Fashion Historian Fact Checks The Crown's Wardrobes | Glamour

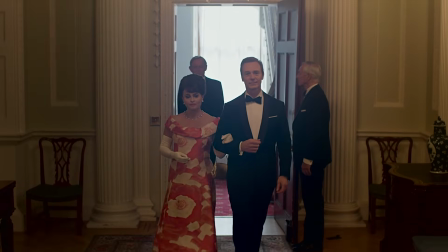(12:23)
This look appears in Season 3, Episode 2, and takes place in November of 1965.
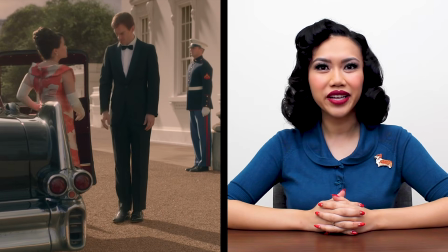(12:30)
In this episode, Princess Margaret and her husband Lord Snowdon visit the White House with
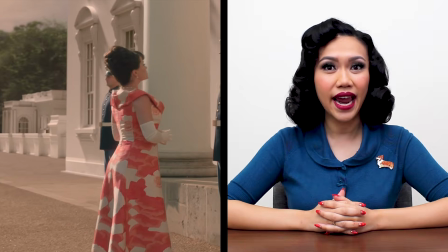(12:35)
the intention of persuading the American government to aid the British financially with a much-needed bailout.
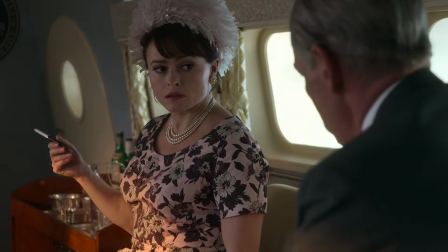(12:41) If we don't get the bailout, The government would be left with no option but to devalue the pound.
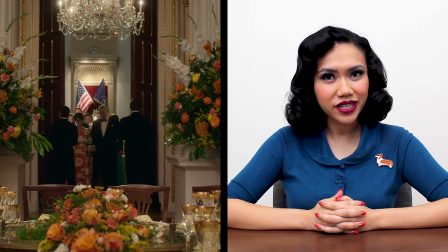(12:47) and that's bad.
This situation has been dramatized for the show, and in reality,
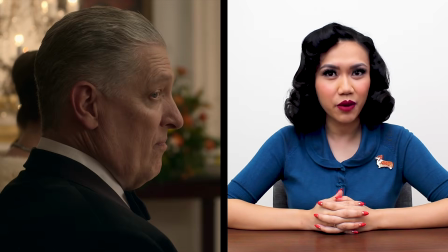(12:53)
there were several American bailouts, but none of them were the result of Princess Margaret's visit to the White House.
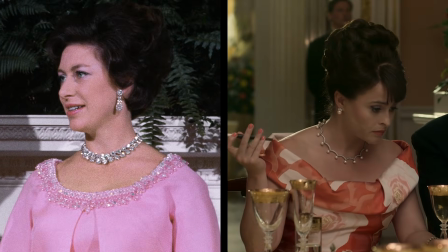(12:59)
This dramatization not only gave the writers permission to embellish on the details of the evening,
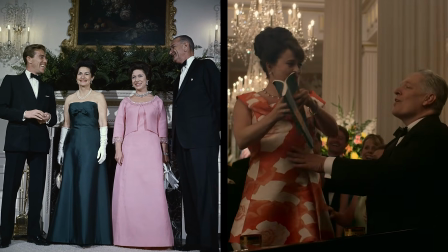(13:05)
but it allowed costume designer Amy Roberts to deviate from the historical record and reimagine a more dynamic look for Princess Margaret, played by Helena Bonham Carter. By this point in the series, Princess Margaret's sartorial narrative had already been established.
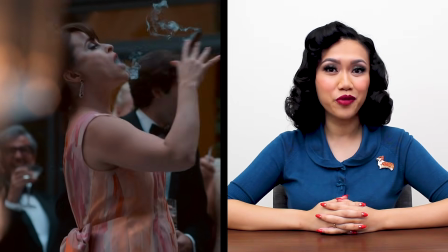(13:21)
She's depicted as an irreverent rebel with ties to the artistic community.
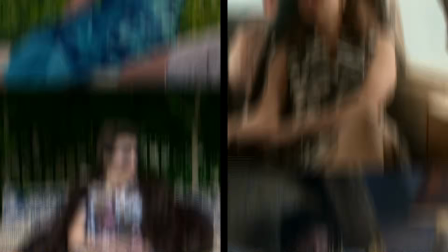(13:26)
Her sense of style is exaggerated for the sake of the show's visual distinction between the two sisters.
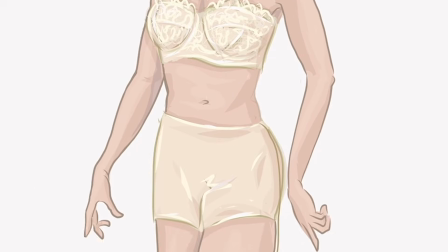(13:33)
So let's draw Princess Margaret's look from the undergarments out. First up, undergarments.
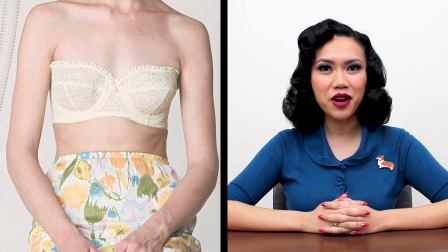(13:39)
Princess Margaret would likely be wearing a strapless bra and a pair of high-waist panties or a panty girdle.
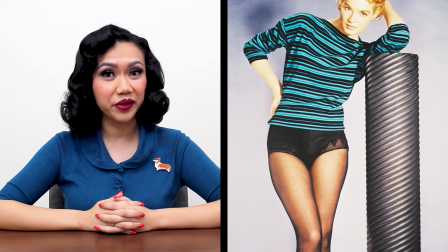(13:45)
For hosiery, she could be wearing pantyhose, which was introduced in 1959.
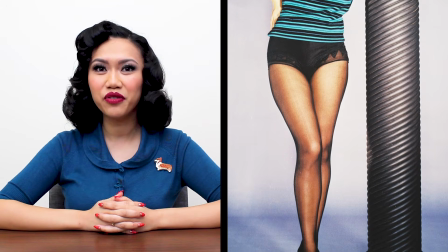(13:51)
This was a single garment made from nylon that extended from waist to toe. Let's move on to the next layer. She would likely also be wearing a half-slip,
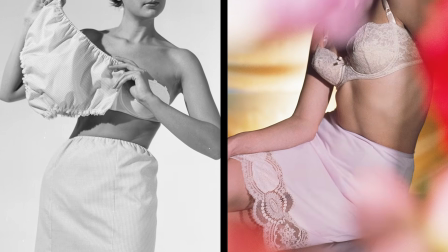(14:00)
which would have sat at the natural waistline and acted as a modesty layer between the undergarments and the outer garment.
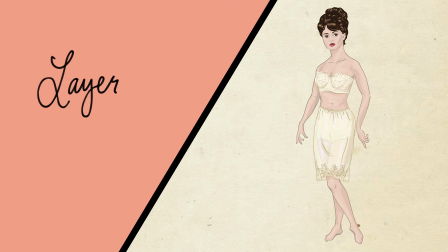(14:07)
And then the dress.
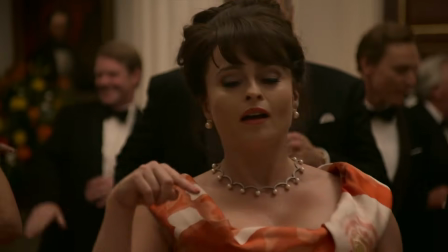(14:09)
The costume designed for Helena Bonham Carter perfectly captures the spirit of Princess Margaret based on the Crown's depiction of the character.
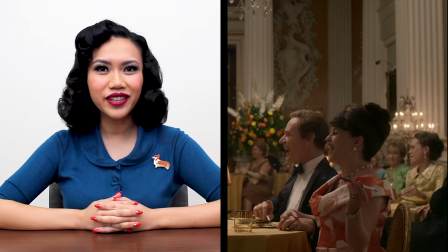(14:17)
The bold printed gown effectively conveys Princess Margaret's vibrant,
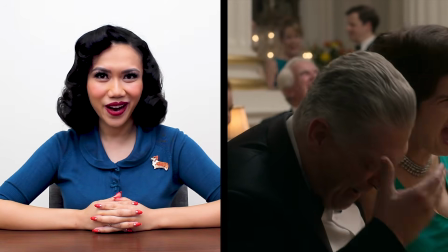(14:22)
fun-loving spirit as she dazzles the White House with her charm and cheeky wit.
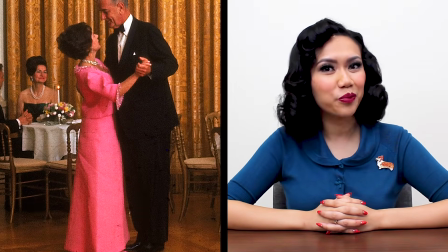(14:27)
In reality, both her dress and her behavior were far more subdued on the
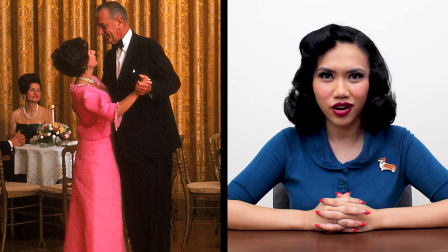(14:32)
occasion of her visit to meet President Lyndon B. Johnson and his wife, Lady Bird Johnson.
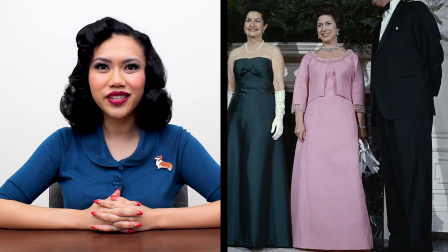(14:38)
Princess Margaret actually wore a solid bubblegum pink sheath gown
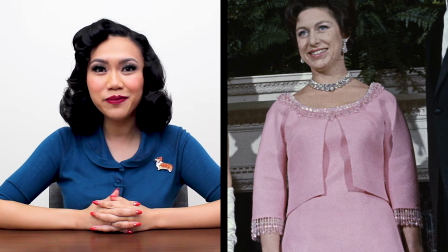(14:43)
with a matching bolero that was trimmed at the neckline and sleeves with beaded fringe.
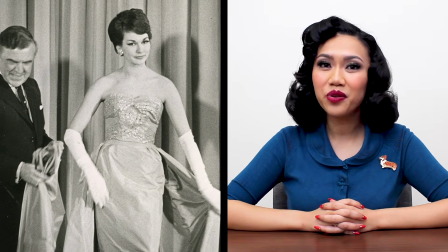(14:48)
This type of coordinating evening set was prevalent in the work of royal couturier Norman Hartnell in the early 1960s. However, Princess Margaret had also been a loyal patron of the House of Dior since the previous decade.
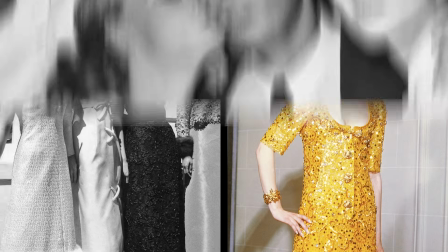(15:02)
By 1965, Marc Bohan was at the helm of Dior, and his designs bared similarities to Princess Margaret's pink ensemble.
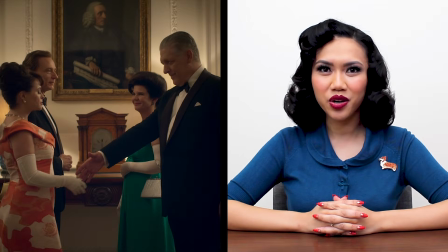(15:11)
Next up, the gloves. Princess Margaret and Lady Bird Johnson wear white elbow-length gloves to complete their evening ensembles.
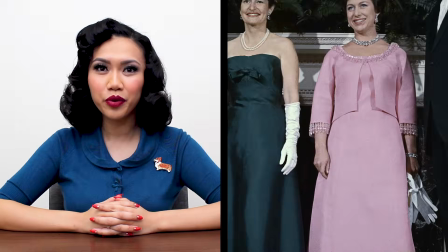(15:19)
We can see in photos from the actual event that Princess Margaret removed her gloves shortly after arriving at the White House.
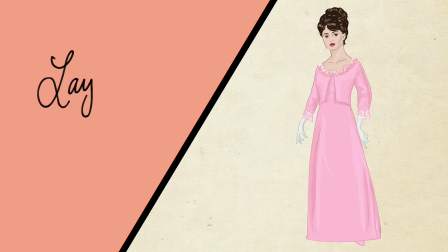(15:26)
And then her jewelry.
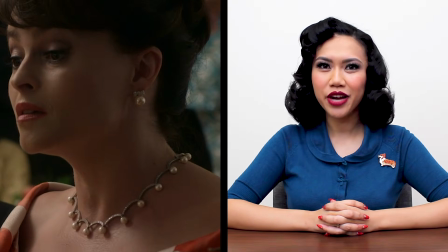(15:28)
Helena Bonham Carter wears a silver necklace with pearls and matching earrings, which coordinate with her red and cream printed gown.
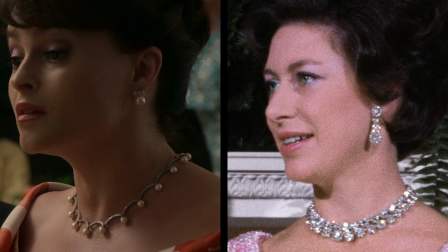(15:35)
The real Princess Margaret actually wore a diamond choker necklace with a matching diamond bracelet and diamond drop earrings.
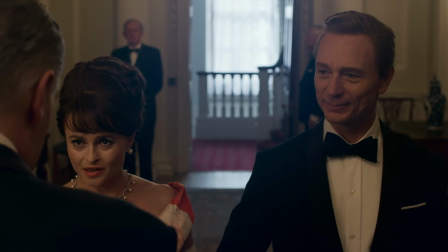(15:43)
Note that Helena Bonham Carter does not wear a tiara for the White House visit on the show.
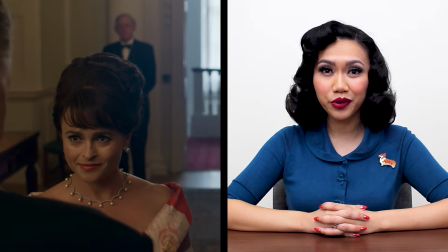(15:48)
That is because there are strict rules that govern the wearing of tiaras,
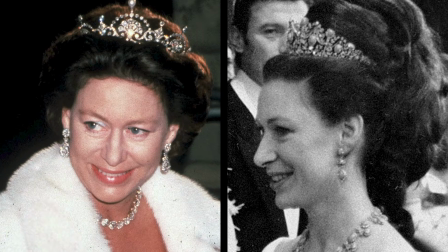(15:52)
one of which limits them to the most formal events and official state occasions.
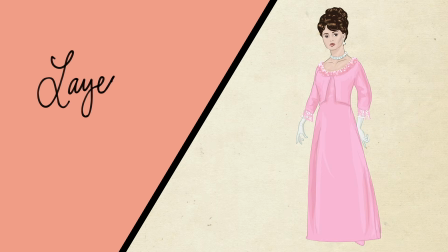(15:58)
Finally, her hair and makeup.
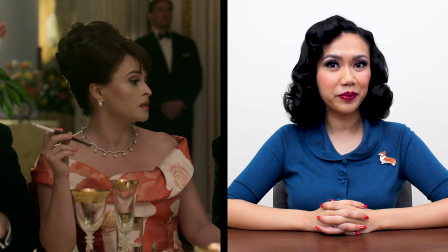(16:00)
Margaret wears her hair in a variation of the beehive updo, with voluminous curls piled high atop her head.
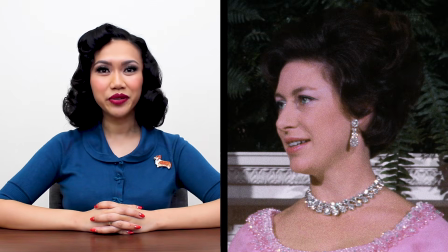(16:07)
This hairstyle was typically achieved using additional hair pieces that would add
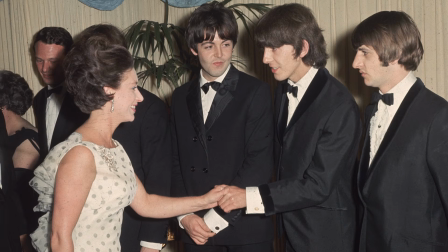(16:12)
the desired amount of volume as dictated by hair trends in the 1960s.
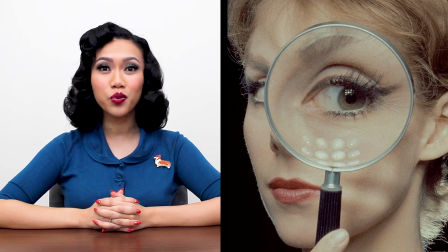(16:16)
In the mid-1960s, makeup trends were all about emphasizing the eyes,
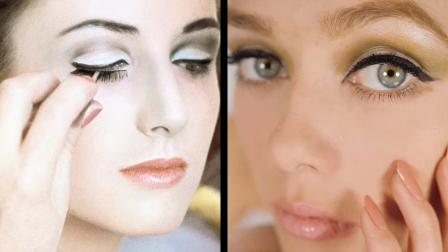(16:22)
with dramatic winged liner and long false eyelashes.
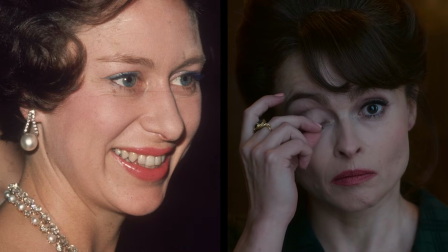(16:26)
Helena Bonham Carter's eyeliner is a lot bolder than the real Princess Margaret's.